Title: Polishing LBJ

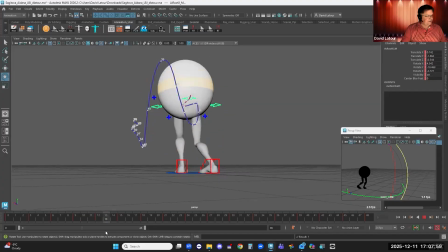(20:37)
So he steps, plants that foot back, that. And I think I might take that foot and step it back a little bit quicker. Let's see here. So if I have a key on his root at 9, I'm going to say, hey, let's get that foot to his destination at 9. So I'm going to grab this key at 14.
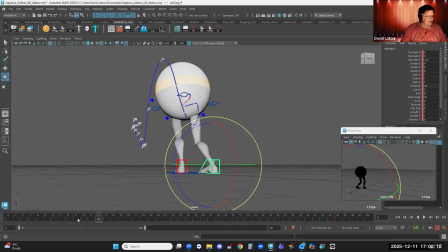(20:56)
And I'm just going to shift it forward to 9. So he steps back much quicker. And then I can always, if the angle of the ankle looks a bit rough,
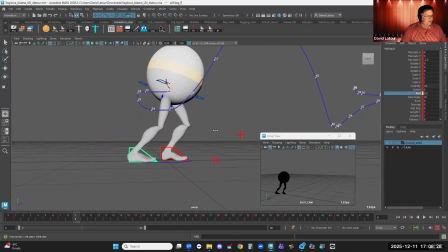(21:07)
I can also grab this roll attribute and just do a little bit of roll like that. So he sort of plants his foot, and then as he shifts his weight, that heel rolls back.
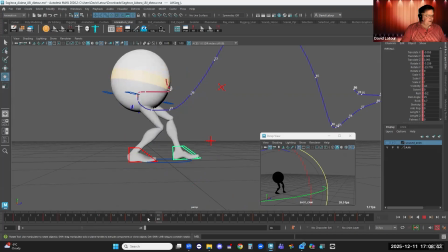(21:20)
Likewise, I can take this foot here that's lifting off. I could probably have that stay on the ground a little bit longer, although it looks pretty good. You know what? Actually, I wouldn't change it. I might, though, the pivot point of the ankle.
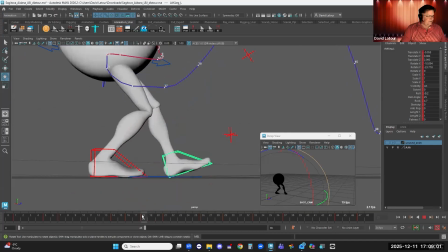(21:38)
So see where that heel, how it slides back. I might just place it so that, and this is where BH Ghost is really handy.
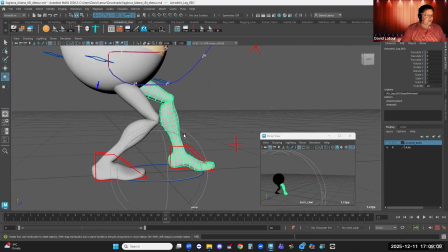(21:47)
I'm going to grab the geometry of the character for a second and say BH Ghost here. Launch my BH Ghost tool, and I'm going to say, yeah, there we go. And I'm going to say Ghost for a second.
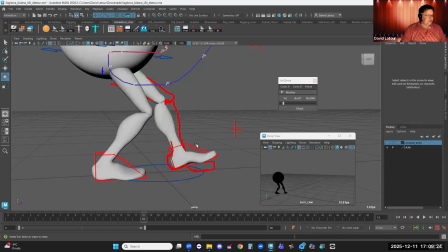(22:02)
And then I'm going to go like this and say this pose here. I just want that heel back a teeny bit there and like that.
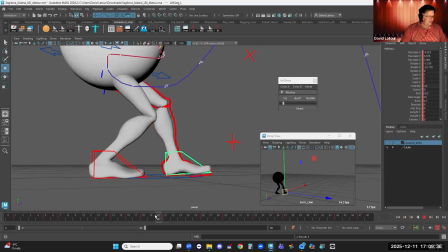(22:13)
So it looks like he's rolling forward like that. And let's check it from the front view as well.
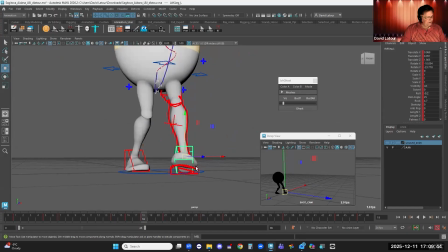(22:23)
Blink. That looks pretty good.
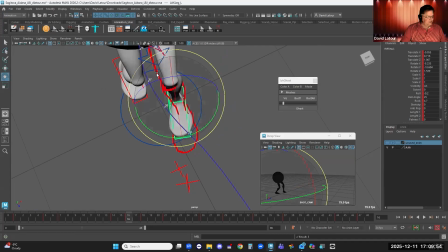(22:31)
This one here, I'm going to have his toe rotating towards where he's taking his foot to.
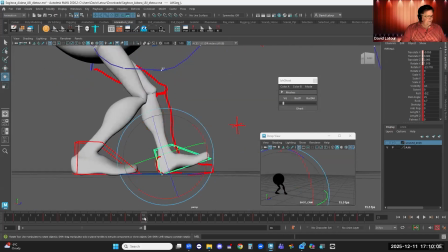(22:44)
And then the last thing I'm going to do is I'm just going to get that foot position here one frame sooner.
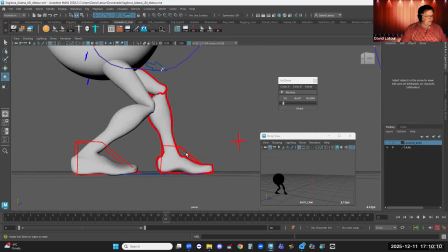(22:49)
Let me just check where his root. No, you know what? 21. That's all right. He's all right. But there we go. Now it's rolling a bit better.
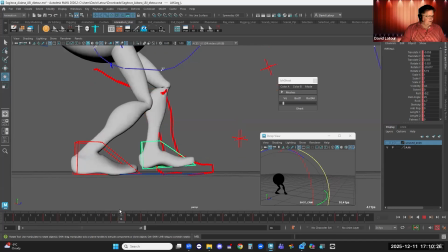(23:06)
Yeah, okay. I'm happy with that.
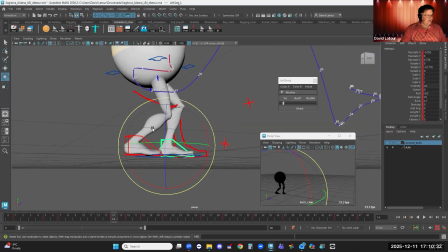(23:09)
So he's about to lift his foot at frame 14, which means at frame 14, I need to check where his weight is and make sure it's shifted to his other foot.
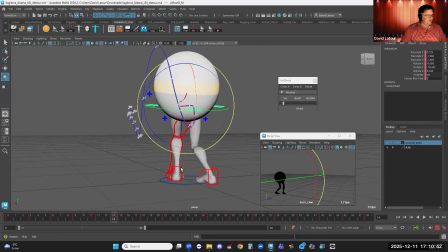(23:19)
So it looks like my pose is on 15 here on the root. So I'm going to, see, he's at 14, at 16. So I'm going to go like this. I'm going to say S key at 14, get rid of this pose at 15 like that.
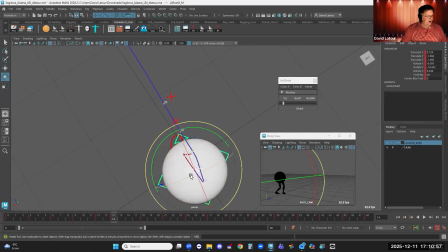(23:36)
And then I'm going to say, okay, well, your weight needs to be off of there by then. So I'm going to go like this and move them over.
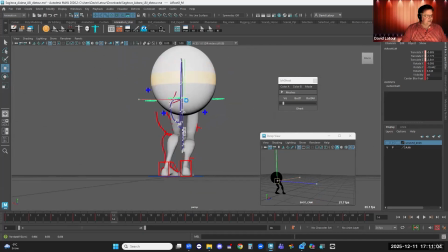(23:42)
Check from balance beam view like this. Get rid of my ghost bust all. There we go. I'm going to go to my side view here. Move back some more of that weight's over that foot at the back.
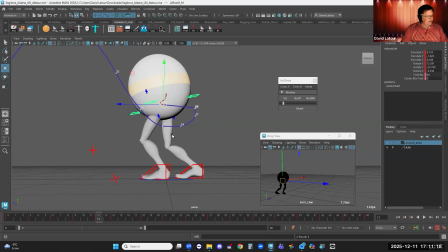(23:57)
So it does mean I have to probably have them shifting more here.
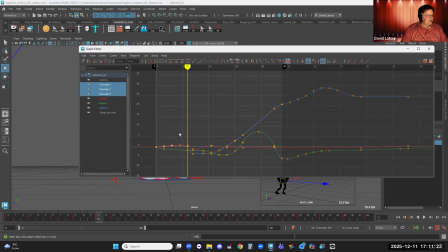(24:02)
So I'm going to go like this and say, translates, get rid of you guys. So let's step back one frame, S key, step here, and then delete that.
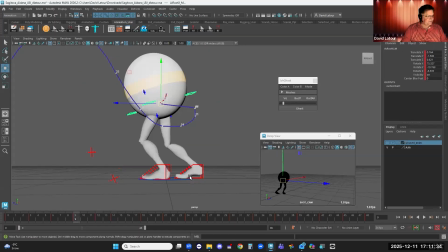(24:12)
So it has more time to transition. So here,
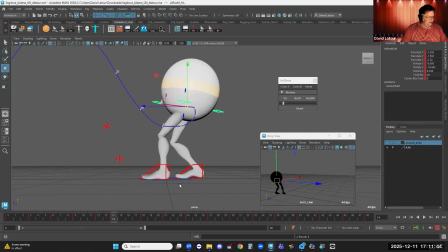(24:21)
and probably doesn't need to be that far. If I can get his sort of weight looking like it's over the toe of the foot, that's enough. And I probably can do something like this, where he tilts his body to do some of it.